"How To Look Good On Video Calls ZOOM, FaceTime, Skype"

So you also want to maintain a good distance between you and the camera. You don't want to be too close, or else your face is going to get distorted because the camera of the laptop is wide angle.
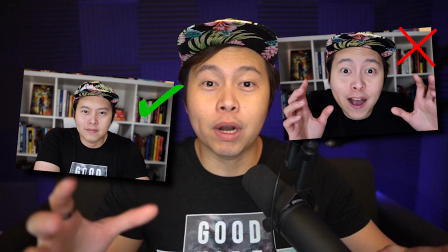(4:20)
So you want to just kind of be in the right spot, not too close, but also not too far that you're still able to kind of control and touch your laptop. So number five is being intentional about your background. So the main thing that you want here is you want your background to be neat and tidy.
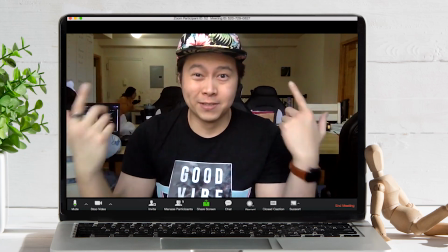(4:36)
The last thing you want is to hop on a Zoom call with a colleague or a client and have your background just be a mess. Now for myself, I have a bookshelf as my background and I have some paintings just to kind of show my personality. Now for this video, I have the audio panels at the back and have some lighting. Now you don't need to go overboard with this. It doesn't need to be super complex. So the thing that you need to know though is you want to avoid using
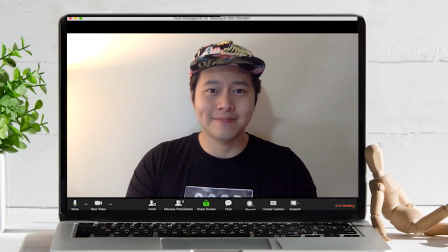(5:00)
a blank white background or else that's going to make your videos look flat. Ideally as well, you want to add some type of depth, right? So that meaning there should be a distance between your back and the wall behind you. So as you can see here, I have some distance between me and that. Like I'm not like right there, like this is the wall and like my back is right there. You want to add some type of depth, and that gives you kind of a 3D effect almost that makes you pop out of the screen. Now if you're not able to do any of these, Zoom also has a feature called virtual backgrounds. This will allow you to put an image or a video as your background real time. Now, I don't necessarily recommend this as a long-term solution, but if you are on a pinch, this is super easy.
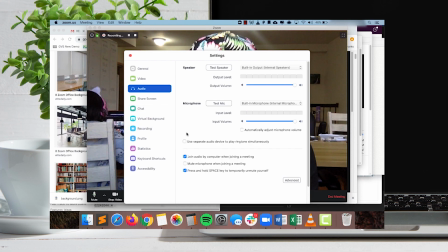(5:46)
All you need to do is just open up settings, go to Zoom preferences, go to settings, and under settings should be virtual backgrounds. So in the virtual backgrounds, there should be some pre-made images there and videos that you could use as backgrounds.
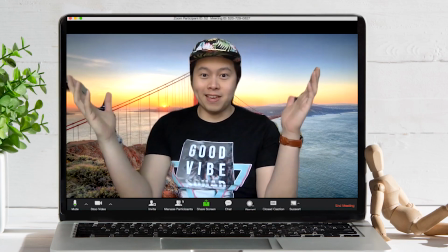(6:00)
You can choose to be in the Golden Gate Bridge in San Francisco. There's like forest there.
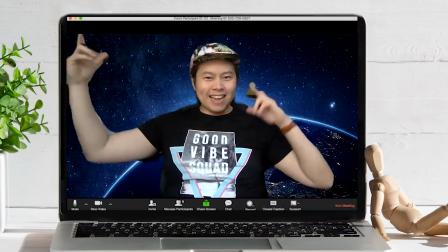(6:06)
You could also choose the galaxy or like you're out in outer space. So these are really cool and quite handy. Now, if you don't like any of these, you can also upload your own images and videos as your own background.
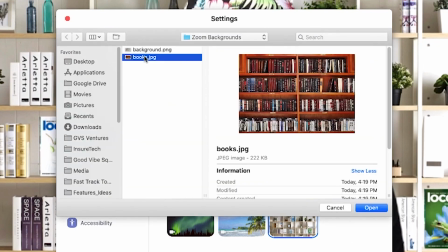(6:18)
Now, I could use a bookshelf. I could also search another interior design if I wanted to. If you want more of them, you could even just start Googling Zoom backgrounds and you'll be able to find a lot of them and just be able to upload each one and you can start using them. And that should enhance your experience. For number 6, you want to optimize your Zoom settings. Not a lot of people do this, but you want to go into your Zoom settings and make sure your video is set to record in HD or high definition.
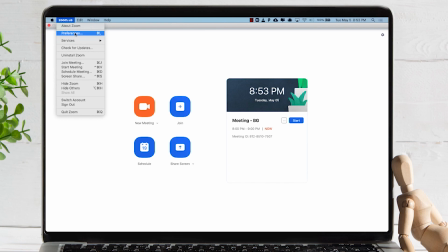(6:49)
So just go to your preferences, and under preferences, there should be settings.
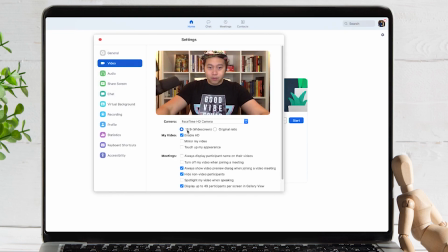(6:52)
And under video, you want to make sure that the HD video is in fact checked. There's also a feature there that's called Touch Up My Appearance. And this will essentially, it's kind of like a filter. It's kind of going to kind of smoothen up your skin and your face. And so this is also useful. I personally don't use it, but I know some friends that use it. And it's very helpful that it's going to, especially if you're in a pinch, you can easily turn that on and it's going to smoothen out your face. On to number 7, hair and appearance. Now let's be honest, working from home has a lot of benefits, but sometimes can also make you feel like you kind of forget to take care of yourself.
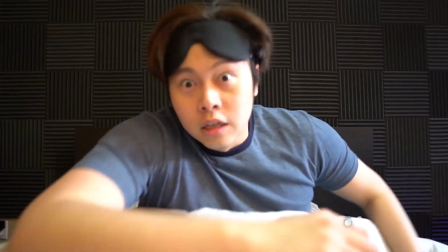(7:30)
And the last thing you want is oversleeping, waking up late, and then not realizing you have a Zoom call to attend to, and then just going straight to that call without even prepping your appearance. So first, let's just talk about hygiene.
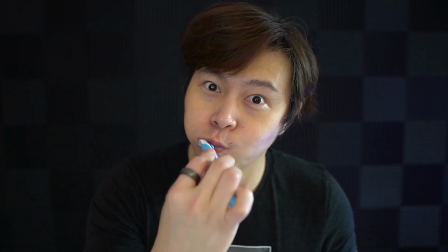(7:40)
You want to make sure that you floss, brush your teeth, just make sure there's nothing in between your teeth, especially if you just had lunch, dinner, or maybe a snack.
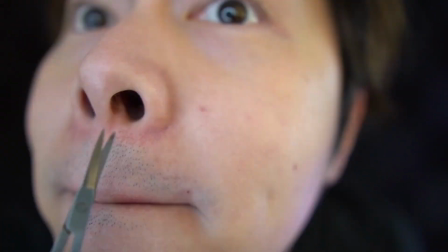(7:48)
You also want to trim your nose hair if needed. I try to do that regularly. It just helps.
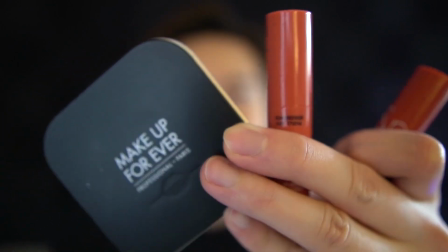(7:53)
Now, if you're female, this also applies for makeup. I don't personally use makeup, but I was able to borrow my sister's makeup.
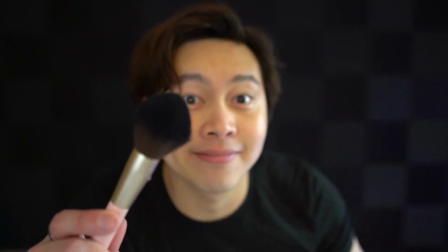(8:00)
And the main idea here is you don't want to go crazy. You can just put on some basic concealers and your foundation. And the most important part here is because it is a video call, your eyes and lips are the most noticeable.